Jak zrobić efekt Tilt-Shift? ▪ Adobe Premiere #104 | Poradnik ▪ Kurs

Hej, w tym szybkim materiale do Adobe Premiere Pro pokażę Ci jak mogę zrobić sobie efekt Tilt Shift, także zapraszam do oglądania.
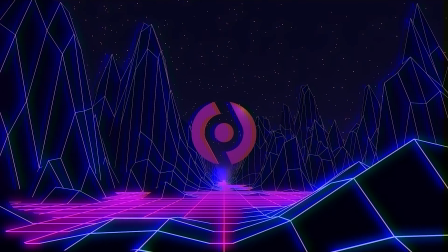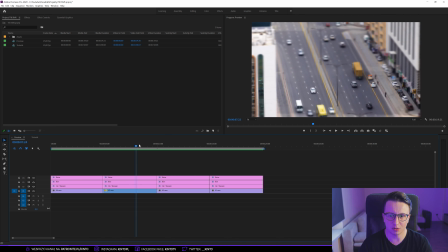(0:16)
Ok, to się w programie i teraz jak widzicie są to przykłady, które widzieliście właśnie na materiale podglądowym,
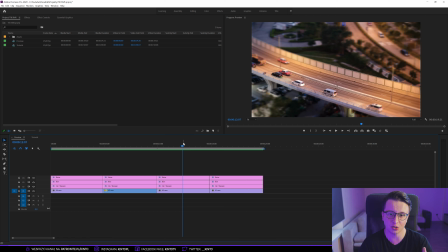(0:23)
na którym mogliście zobaczyć finalny efekt tego co zrobimy. Ten efekt możecie osiągnąć na dwa sposoby. Możecie właśnie zainwestować w obiektyw tilt-shift, który Wam zaoferuje taką plastykę obrazu, albo możecie zrobić to w postprodukcji i właśnie na tym sposobie się skupimy.
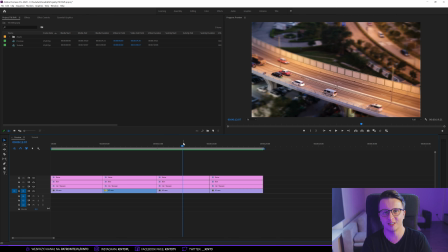(0:40)
Ważne jest to, że ujęcie musi spełniać pewne warunki. Wyobraźcie sobie, że nagrywacie miasto jakby było w akwarium, czy w jakimś miniaturowym czymś zamkniętym, no i naturalnie nie będziecie nagrywali na wysokości oczu, tylko będziecie nagrywali od góry pod kątem i właśnie takie ujęcia,
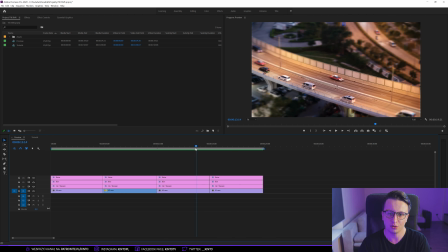(1:00)
jak tutaj widzicie, czyli jakby z góry pod kątem, tutaj znowu mamy pod kątem, tu znowu mamy pod kątem, no i takie ujęcia właśnie pozwalają nam, aby ten efekt zaistniał, no i jakby to jest taki wymóg,
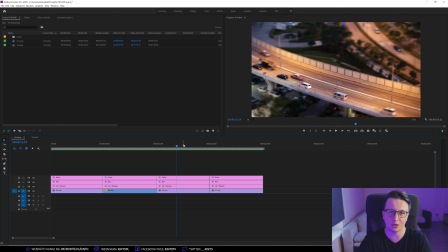(1:14)
aby ten efekt finalny wyglądał naprawdę spoko i dobrze, bo na wysokości oczu tego nam się nie uda osiągnąć sztucznie w postprodukcji. Może żebyśmy to robili ręcznie, ale nie, to zbyt czasochłonne jest, tak naprawdę,
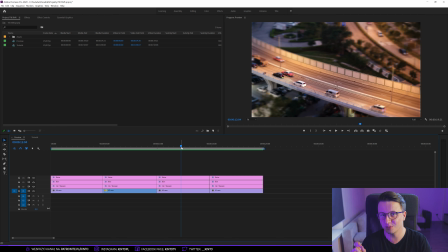(1:29)
więc takie ujęcie będzie idealne, plus czas migawki jak najkrótszy tak aby jakby aby po prostu ruch był jak najmniej rozmyty dzięki temu to będzie jak najlepiej wyglądało
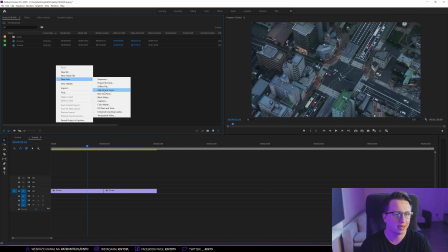(1:42)
więc ja to stworzę sobie na Adjustment Layer tak abyście wydzieli kolejność warstw,
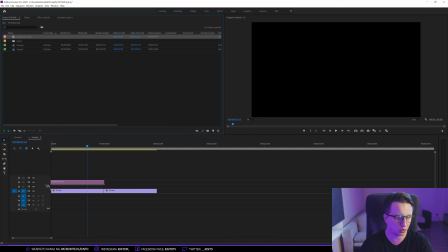(1:47)
które nakładam i będzie trochę prostsze do zrozumienia więc przywrócę sobie Adjustment Layer i go od razu duplikuję
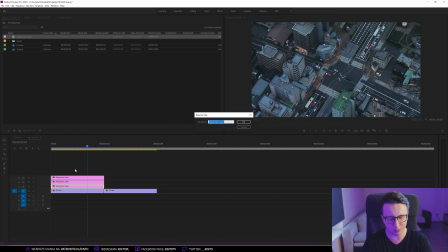(1:53)
na 3 razy bo będziemy sobie dawać 3 efekty na samym początku będziemy sobie editować kolor tak aby sprawić, aby ten kolor był trochę mniej naturalny i trochę jednak pokazywał, że to nie jest prawdziwy świat. Teraz dajmy sobie efekt sharpen, gdyż
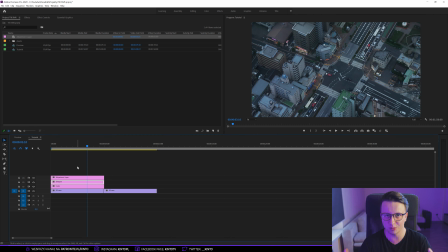(2:10)
fajnie, aby ten obraz właśnie miał jak najmniej się rozmyć do tego wam wspomniałem o czasie migawki, tak aby tutaj wszystko na samym początku było dość ostre, bo potem będziemy to rozmazywać i potem tak naprawdę damy jeszcze jeden adjustment layer, który nazwiemy Noise i on przywróci na partia,
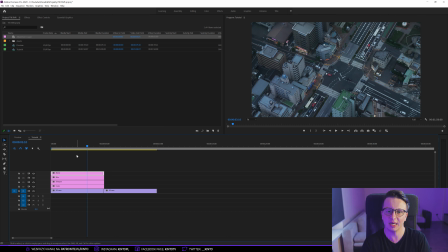(2:29)
które rozmyliśmy tak aby ten obraz nie był taki mydlany tylko miał jeszcze tam taki szum filmowy aby to było mniej więcej widać że to jakby jest prawdziwy efekt oczywiście nie jest to prawdziwy efekt no i teraz przywrócę sobie na kolor Lumetri,
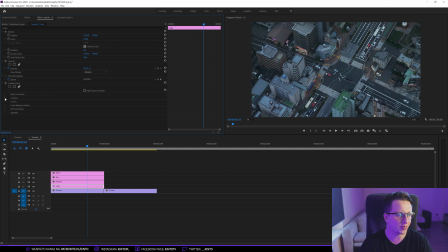(2:44)
kolor bo on ma wszystko co potrzebujemy więc z Creative aby osiągnąć taki mniej naturalny look to używam sobie Vibrance na 40 I ten efekt powoduje to,
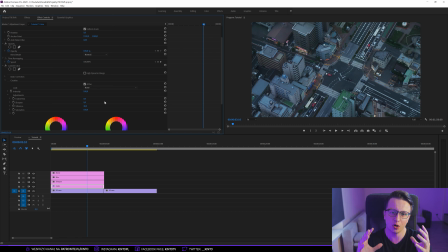(2:57)
że podnosi saturację kolorów, które tak naprawdę w tym ujęciu nie powinny mieć takiej dużej saturacji. No i sobie ściągnę główną saturację na około 90. Dzięki temu kolory, które w tym ujęciu powinny mieć taką mocną saturację, będą miały mniejszą saturację,
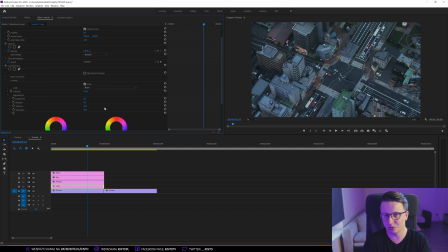(3:15)
a kolory, które miały mniejszą saturację, będą miały większą saturację, więc jest trochę jakby inaczej niż w prawdziwym świecie. no i podnieśmy sobie kontrast na około 35 aby to też było mocno kontrastowe ujęcie może nawet na 40 i
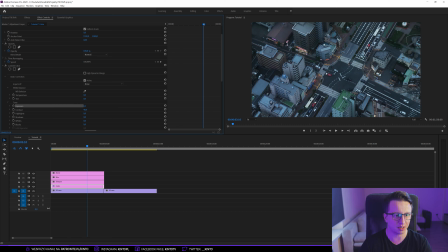(3:32)
jasno mam ekspozycję podniosę tego ujęcia na 0.3 bo ono jest ewidentnie za ciemne więc nawet może 0.4 no i to jest nasza edycja koloru czyli jak widzicie tak było na początku tak mamy teraz widzimy, że kolory są trochę takie bardziej sztuczne podnieśliśmy kontrast
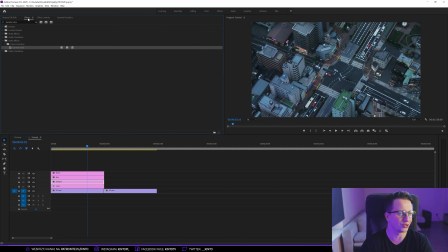(3:51)
czyli prosta edycja tak naprawdę nic nie wnosząca tylko sprawi, że ten efekt będzie trochę wyglądał ciekawiej. No i teraz wrzucam efekt Sharpen, który wyostrzy mi ten obrazek trochę mocniej. No i niech na ogół to będzie tak mniej więcej od 10 do 15.